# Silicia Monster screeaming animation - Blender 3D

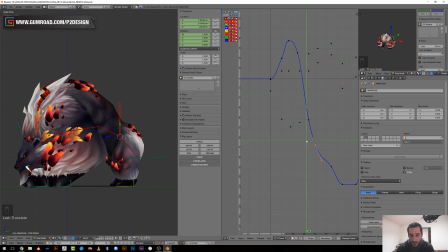meaning you see that the position toward the back,
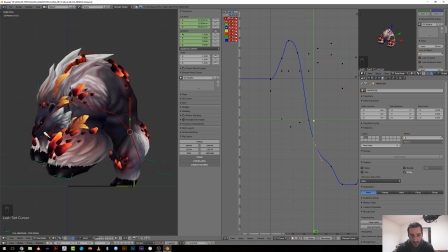I've slowed down it so that he raises, and once is at his upper level or near it, he still go backward,
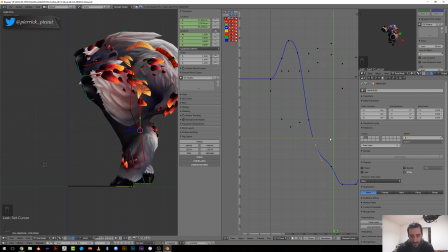and then the weight push. Okay, so here I need
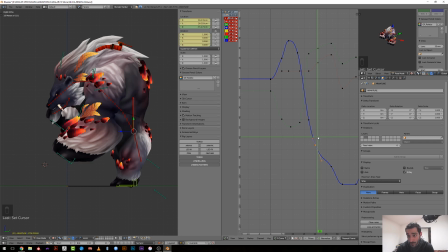to raise him more for sure, something like that. And as he start to move these feet backward,
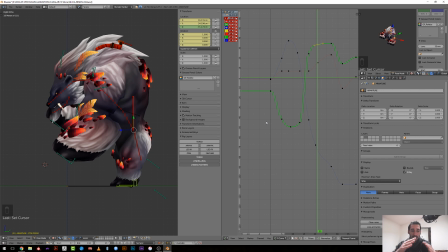he should stay a bit in the in place. So I will slightly push this one upward,
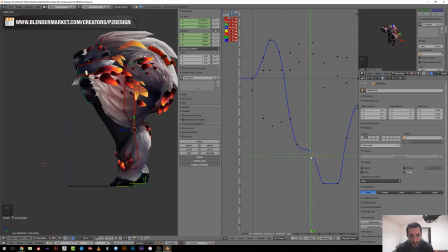like he's not moving backward that much, and as soon as the foot is near to touch the ground, he move like backward, like super fast. And then here I absolutely need absorption. So I need absorption backward,
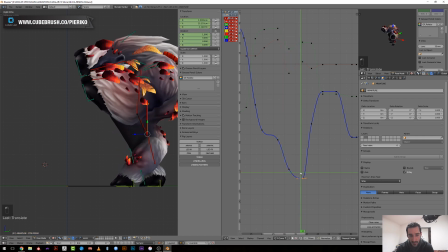meaning that he touch the ground and push his body and way more toward the ground, because he's very heavy.
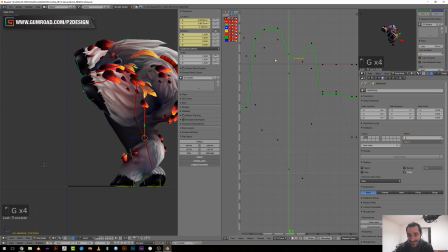Sorry, I'm trying to improve my English. Okay. So yeah, also here I'm just working the timing from side view. I just care about up and down and back and forth motion, and then I will go in front of you and work on
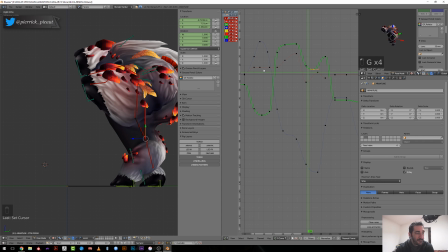left and right motion. The cool thing is that the cool thing about game animation is that you can set your character into a certain
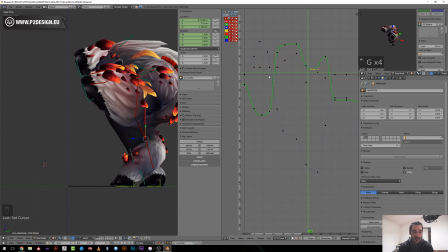orthographic position, let's say, while if you're on a set, you may have your character slightly rotated toward another one. So if he has to make a movement in a room also, this is quite hard to animate.
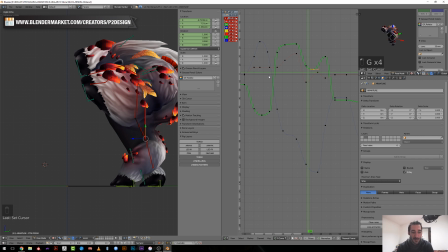You need to make a lot of blocking and stuff like this. But if those are just two characters talking one to each other, you will try to align their root bone one toward the other so that the movement
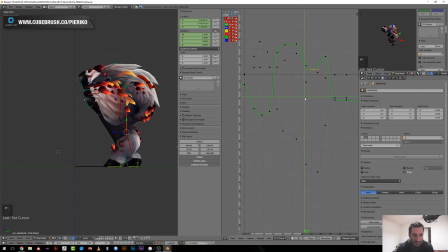will be easier to read on the curves. Okay, so now it's falling down. That's too fast. I want it to stay more. Just think about a bear.
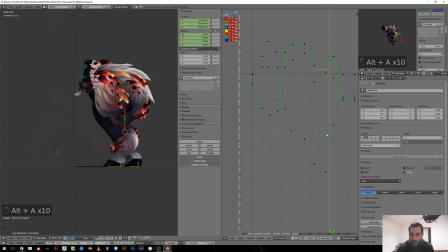Like, okay, so here I will offset all the keys.
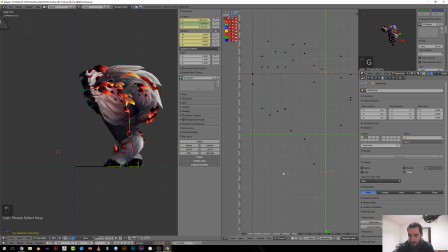And I will offset this one too and put it
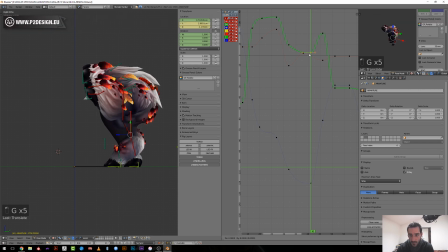more like that, and I will also move in more toward the ground, like it's very heavy. And when you will move start to move forward,
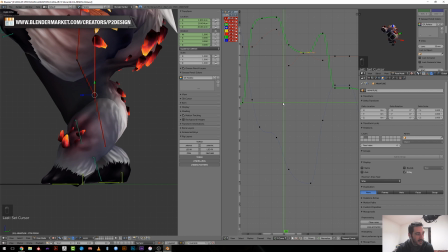so it's like he's going way down, getting up a bit here, but I want him to start moving forward while he's still absorbing his weight.
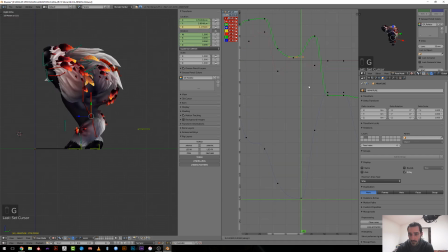So I need to offset a bit these movements like that. Oh,